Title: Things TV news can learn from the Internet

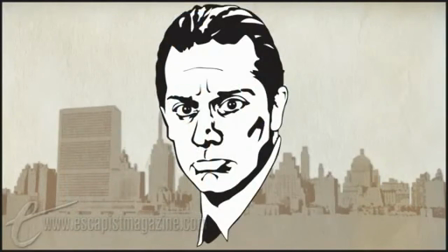(13:28) Binder is one of the great legends of the gold and silver age of comics who doesn't get nearly enough recognition today,
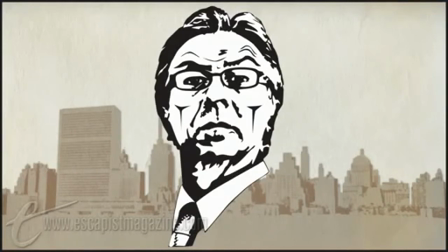(13:33) mostly because he tended to specialize in the kind of decidedly more whimsical material that several decades of gritty modern fandom have tried to memory hole out of existence.
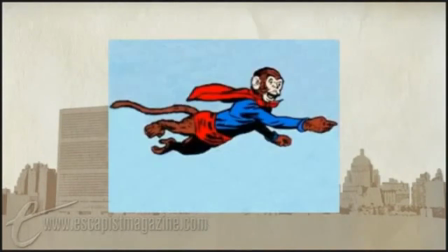(13:40) For example, he also created or co-created Beppo the Super Monkey, Titano the Super Ape, and Crypto the Super Dog.
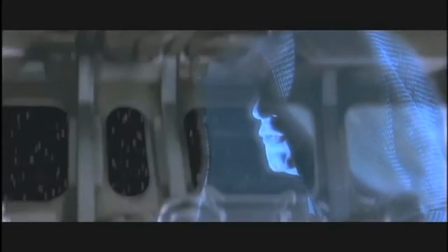(13:46)
In the Plinkett movie reviews, images from the part of the movie that is currently being discussed are supported by still images to accentuate certain important things.
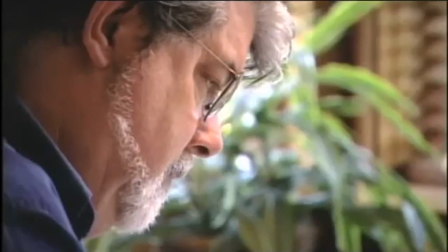(13:55) Like George Lucas finished the script in one draft,
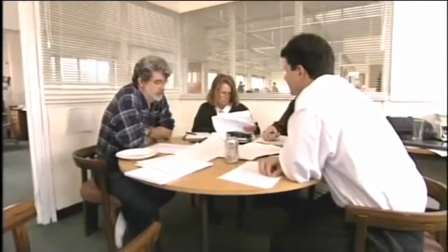(13:59) like turned it in and they decided to go with it without anyone saying that it made no sense at all or was a stupid incoherent mess.
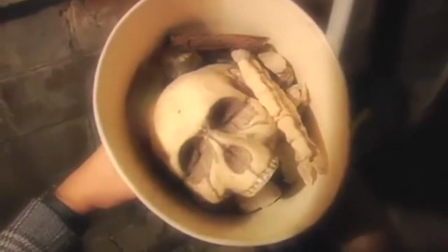(14:07)
Next to that he combines it with live action segments as well.
Get out of my popcorn job!
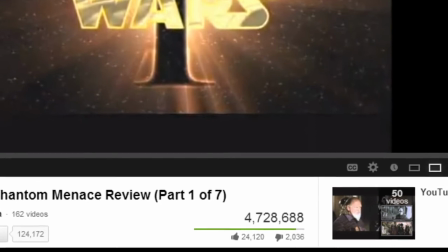(14:17)
Video essays are getting very big online, the best garnering millions upon millions of views and, do note,
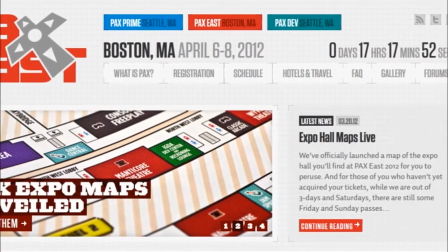(14:23)
in general these are just voice overs with some still pictures in the background, but for some reason audiences find these both watchable and informative.
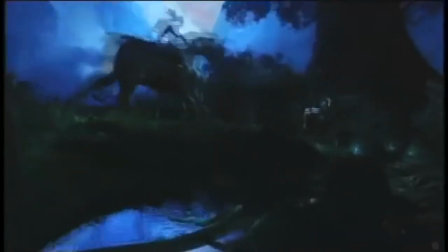(14:31)
Video essays present an incredible opportunity for someone who wants to share information and combine it with a simple way of video making,
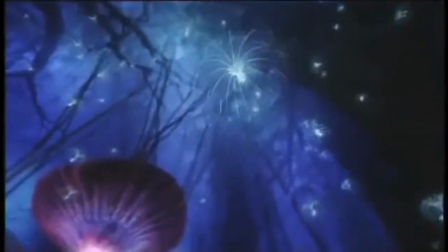(14:39)
which causes his or her story to resonate with viewers just as much, if not more, as a standard style video report.
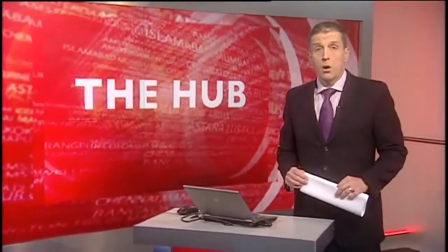(14:46)
TV news could easily incorporate this style into its current broadcasts,
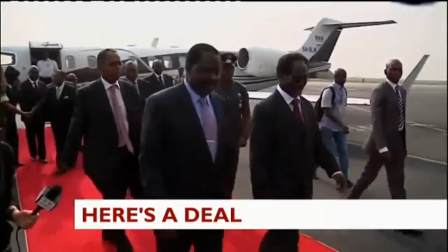(14:50)
sometimes omitting the use of semi-related background shots if no better ones are present,
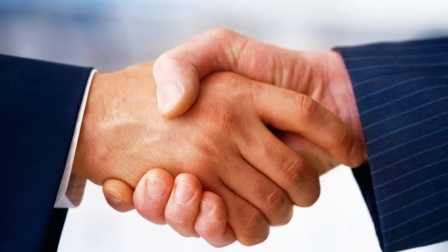(14:55)
and instead adding a still picture of something perfectly describing what is currently being said.
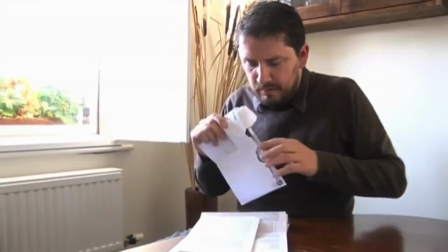(15:02)
News on TV is not meant to entertain us, but there's more ways to convey the information to us than the way it's done now.
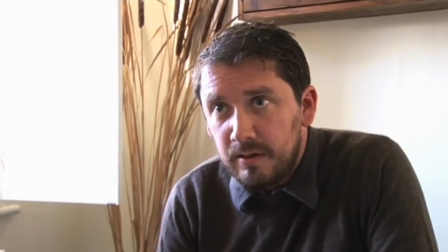(15:09)
The rigid way news shows adhere to this visual style leads to ridiculous situations at times.
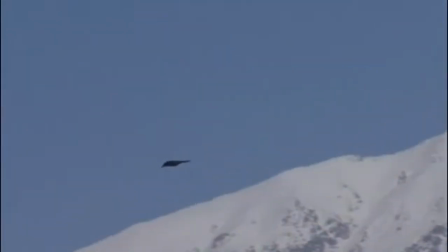(15:15)
Where documentaries already borrow heavily from the film industry, so could news reports borrow from, say, the video essay.
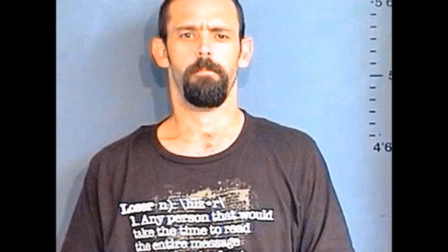(15:22)
Apparently, a bunch of pictures in a row holds people's attention just as well as a video that goes on in the background,
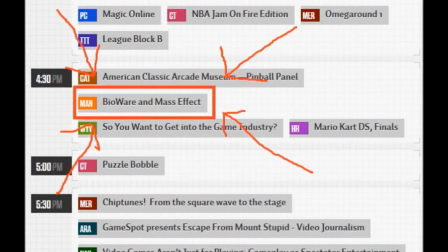(15:29)
though the focus of our attention should be the voice-over. It's not always possible to find the shot that completely matches what is being said, and the more the shot is different from what you're hearing, the less people will understand it. Since the visual style of a news report is not as important as it is in a documentary, Switching to a still picture that matches the voiceover perfectly should maybe be considered as a viable alternative.